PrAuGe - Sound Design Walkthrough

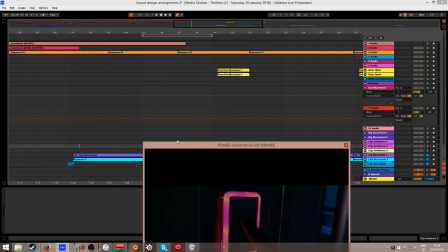8:15 So you can hear that the filtering changes from being low pass to unfiltered and back again.
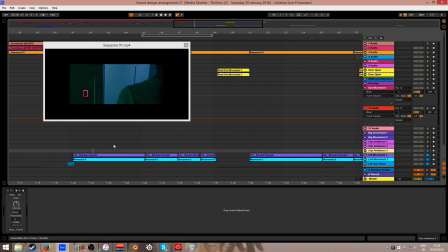8:24 And the point of this is to show that in the first shot here, we're basically listening the sound through the protagonist's ears, and because she's standing outside the elevator, she can't hear the higher frequencies, because high frequencies don't exactly travel through walls and surfaces like that.
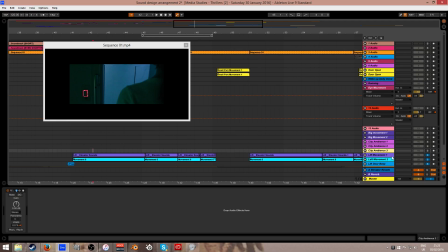8:42 It's more of the low frequencies, and filtering helps describes this.
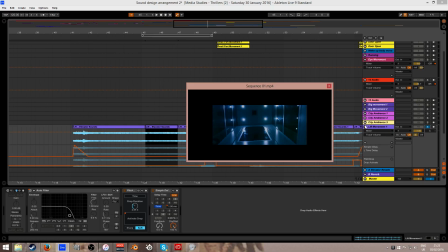8:49 So when we're inside the elevator, when camera shows inside the elevator, there's no filtering anymore,
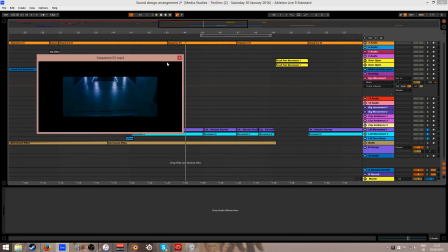8:59 so we can hear high frequencies and then back again.
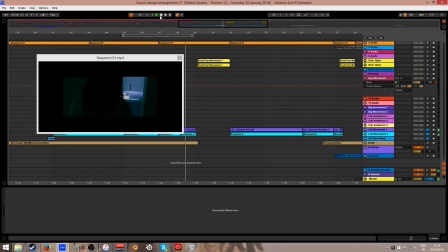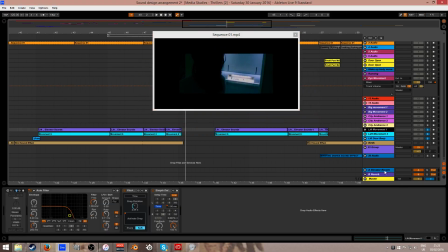9:09 Also, the elevators receive their own reverb and their own sense of space, because that's going to be a bit different. I think it's bigger than the other reverb channel, longer decay times, just to give it more bigger sense of space.
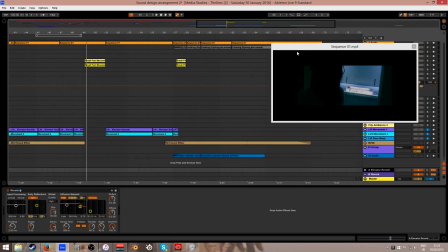9:27 Filtering was also used like
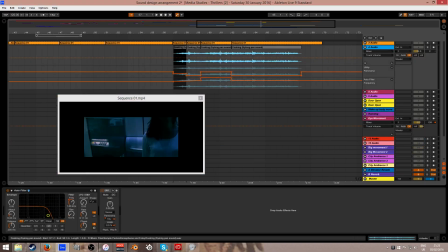9:31 in terms of the positioning of where the main character is. So as the main character walks in through the door,
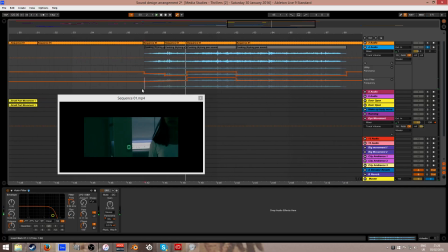9:47 she'd be able to hear the sound of cooking being clearer and louder as she approaches the room. And when she looks, and the audience is also in that room now, so they should be able to hear the sound of cooking clearly.
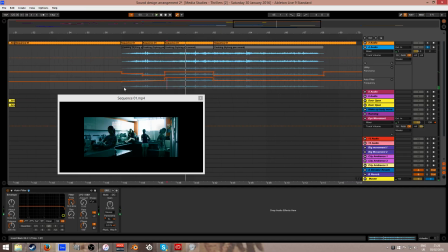10:06 So the transition between the two.
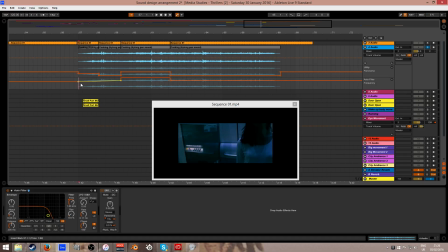10:23 Filtering was not the only thing which helped us describe where the position of the sound came from. There's also a lot of stereo panning involved, and where the sound is coming from in the stereo field. So as the scene changes here, the filtering doesn't change much, it just a small bit.
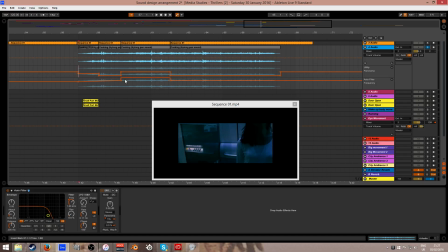10:40 But there's sudden movements in panning to describe the changing shots. So it suddenly becomes more left
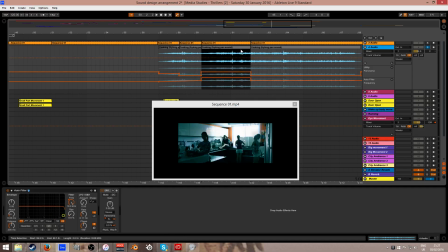10:56 as the scene changes here, as the shot changes, and then it goes back to being the center when the audience is looking at the four clones here.
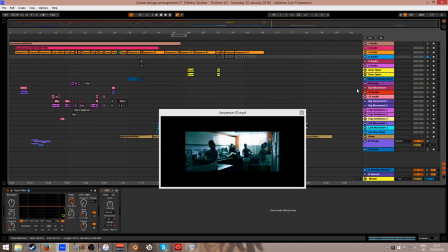11:06 And that is it for the sound design aspect of this project.
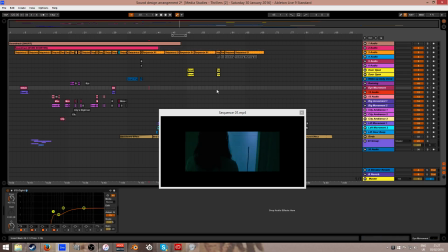11:12 The music we made in another separate project file as well, and then we just dragged and dropped it here.